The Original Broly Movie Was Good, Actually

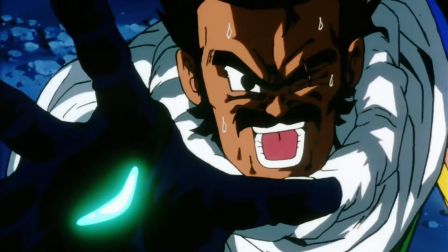[16:28]
While a hint of the original meaning is still there,
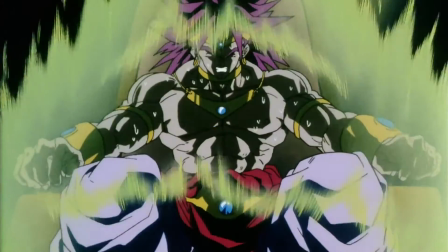[16:31]
noting that Broly's Saiyan rage flared upon seeing Goku is certainly not the same thing as thinking that his instincts kicked in by sensing Goku's ki.
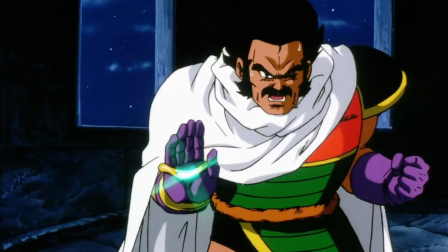[16:40]
And to kind of support Paragus's theory, we can look to their first meeting,
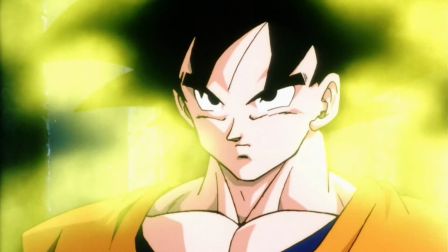[16:44]
where both Broly and Goku's respective powers are visualized to the audience in a way that's distinct from the franchise's iconic ki auras.
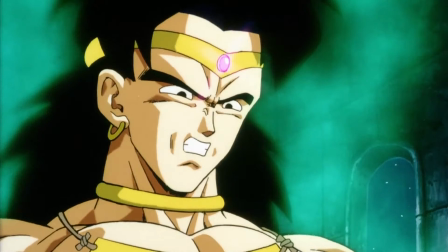[16:52]
They envelop the characters, but they aren't raging or flame-like.
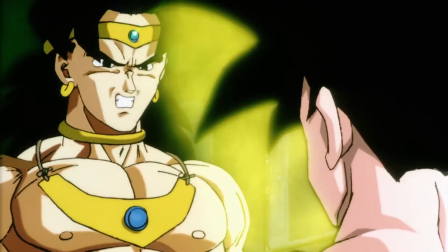[16:56]
They merely exist around them, calmly, as though these are the auras they each naturally exude outside of battle.
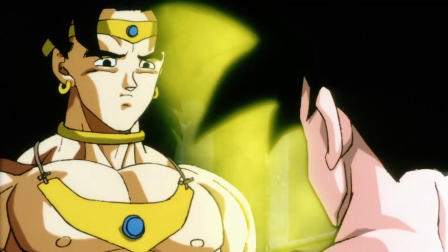[17:02]
And Broly's fades as Paragus gets him under control,
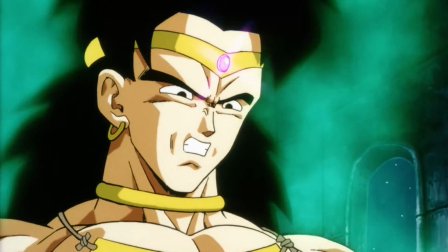[17:05]
which further suggests that this calmer and more abstract aura represents Broly and Goku's natural instincts as Saiyans, and Paragus is suppressing Broly's.
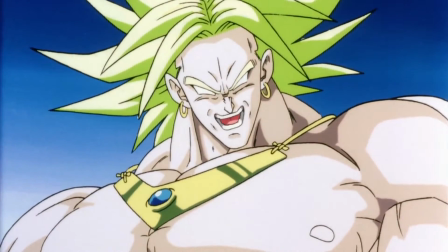[17:14]
Adding onto this, when Broly is fighting everyone later, his dialogue, while antagonistic, isn't actively hateful towards anyone.
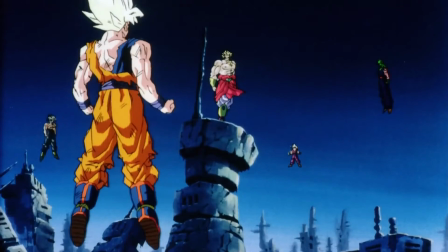[17:22]
He's not just a dumb brute, he's fully cognizant. He even compliments them on their tenacity, saying that they really are Saiyans.
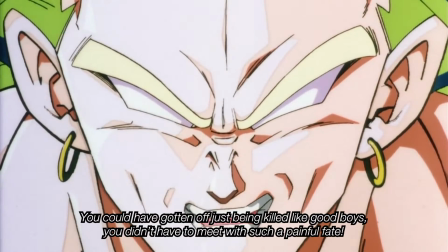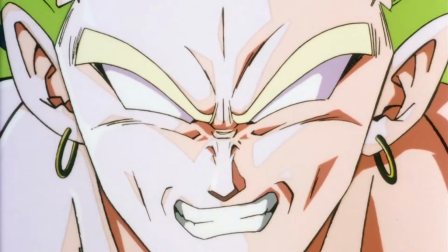[17:37]
Whereas in the dub… He is still trying to kill them of course,
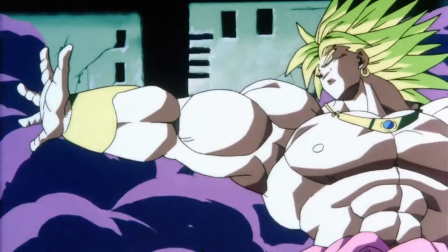[17:44]
and is savagely malicious with his intentions, but there's no targeted malice. He's just reveling in the carnage because it's what he enjoys.
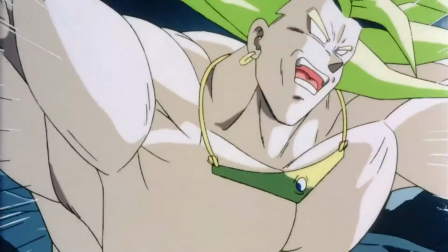[17:52]
Broly is, for good or for ill, a distillation of Saiyan bloodlust, someone who lives for battle and destruction.
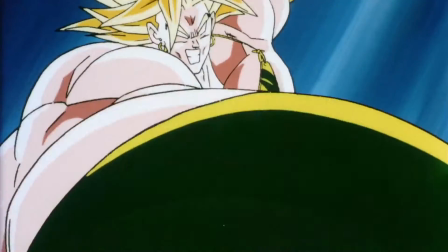[17:59]
Grudges are seemingly beneath him. That's all well and good, but then there's the ending to consider.
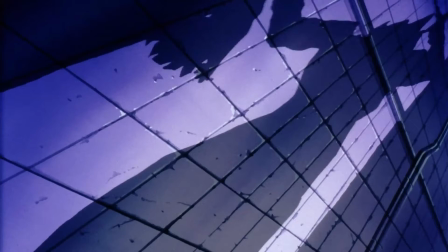[18:04]
When Goku lands the final blow, which is implied to be where Broly was stabbed as an infant and thus a weak spot,
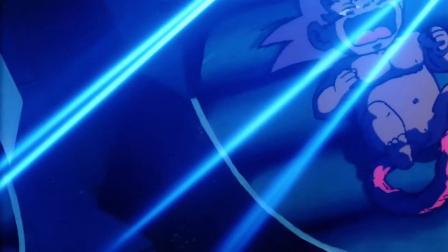[18:10]
in case you couldn't piece that together, why do we briefly flash back to the nursery?
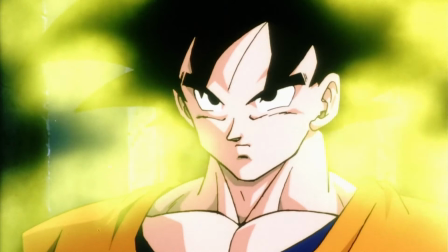[18:16]
Well, Broly Kale posits that this is meant more to reflect the thematic relationship between Goku and Broly.
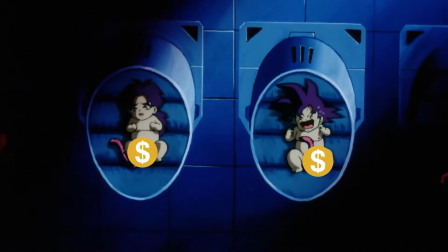[18:21]
When they were born, Broly's power level of 10,000 was far greater than Kakarot's measly power of 2.
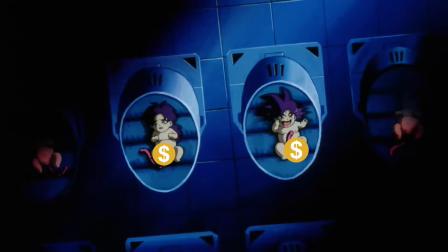[18:27]
Yet despite this gap in power, Kakarot was able to disturb the far more powerful Broly.
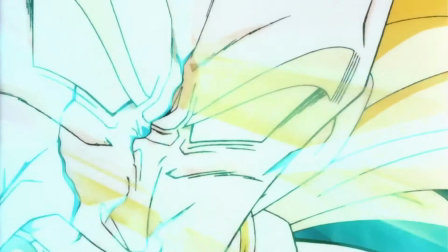[18:31]
At the end of the movie, Goku, despite being completely outmatched, is able to bring down the Goliath legendary Super Saiyan.
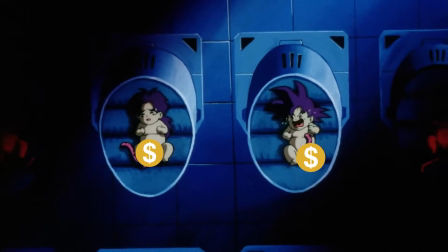[18:38]
With the ending in mind, the nursery flashback can then be viewed as foreshadowing that Goku will defeat Broly, as opposed to a revelation for why Broly supposedly hates Goku.
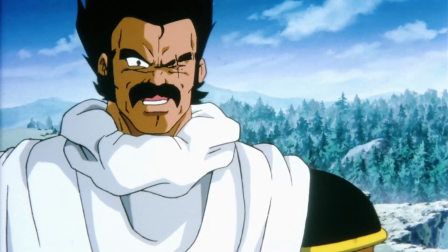[18:47]
Just as well, Paragus's inner monologuing earlier in the film seems to allude to this thematic throughline.
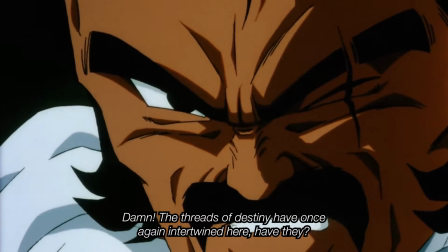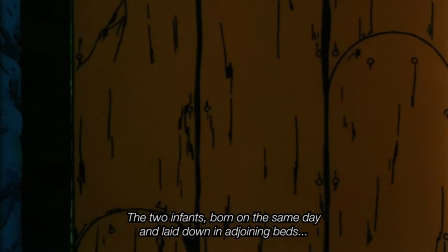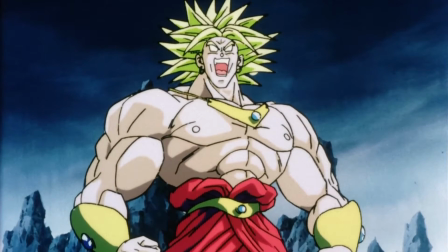[19:02]
Does all of this make Broly a better or more interesting character?
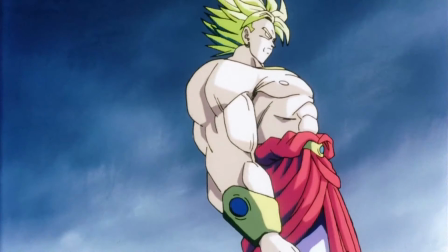[19:06]
Maybe not in any significant way, but it certainly makes him seem less ridiculous on a conceptual level.
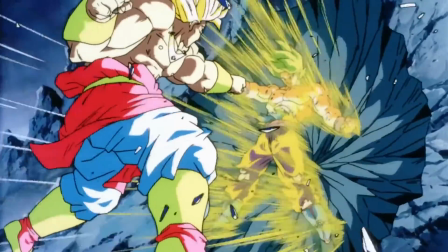[19:12]
If anything, it makes the movie itself far more interesting from a filmmaking perspective.
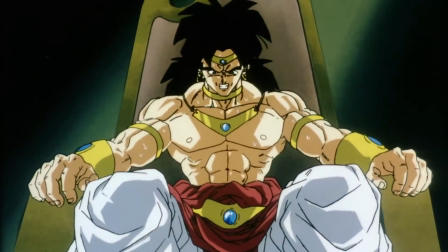[19:17]
There was some serious consideration made regarding the editing and shot composition to give actual interior meaning through the use of visual language.
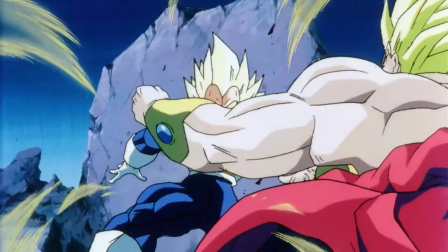[19:24]
However, the more ambitious nature of Movie 8 doesn't preclude it from being flawed.
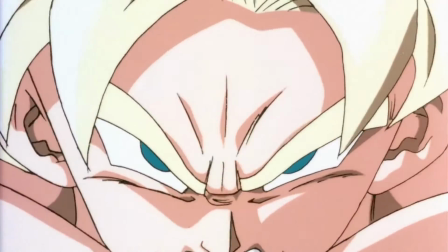[19:30]
As I've stated before, after Broly transforms, it basically goes back to the rhythm expected of a DBZ movie.
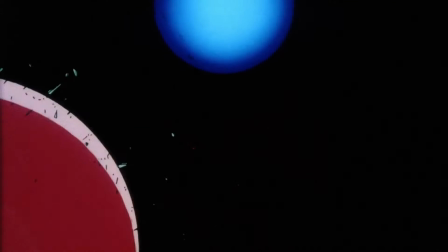[19:36]
Though even here, the movie does change things up a bit, using the comet as a ticking clock to compound the more immediate threat of Broly himself.
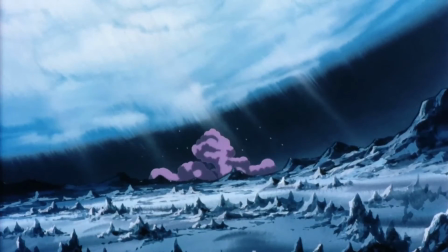[19:43]
As Comet Gamori draws nearer, it begins to dominate the sky above, alter the landscape, and weaken the earth beneath the character's feet.
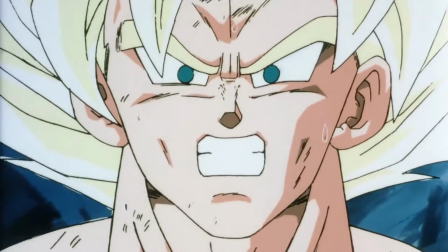[19:51]
Between the effect it's having on the planet and the hope that comes from everyone channeling their ki into Goku, the climax is one of the more exciting and tense of the film series.
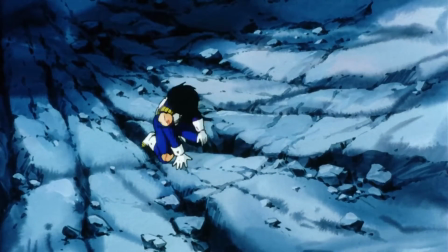[20:00]
Vegeta's reticence to lend his ki plays a major part in this, letting his pride get the better of him like he is wont to do.
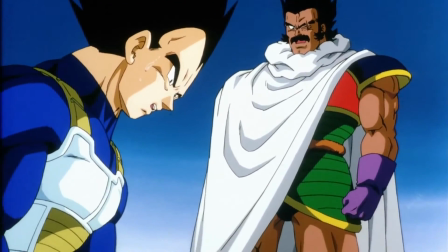[20:07]
And this is where we have to talk about how Vegeta is used for the bulk of the runtime.
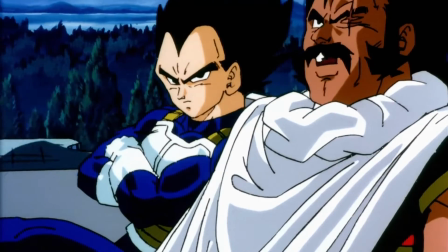[20:13]
He's the target of Pergus's animosity, and the plot revolves around his scheme to kill the Saiyan prince for what his father, King Vegeta, had done to him and Broly.
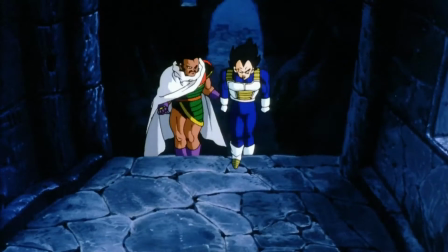[20:21]
He plays to Vegeta's ego to get him to come along for the ride, telling him he's the only one who can stop the legendary Super Saiyan,
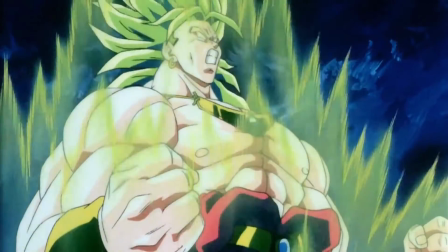[20:27]
and Vegeta sticks with this modus operandi for most of the runtime, until he actually sees Broly transform and he's paralyzed with fear.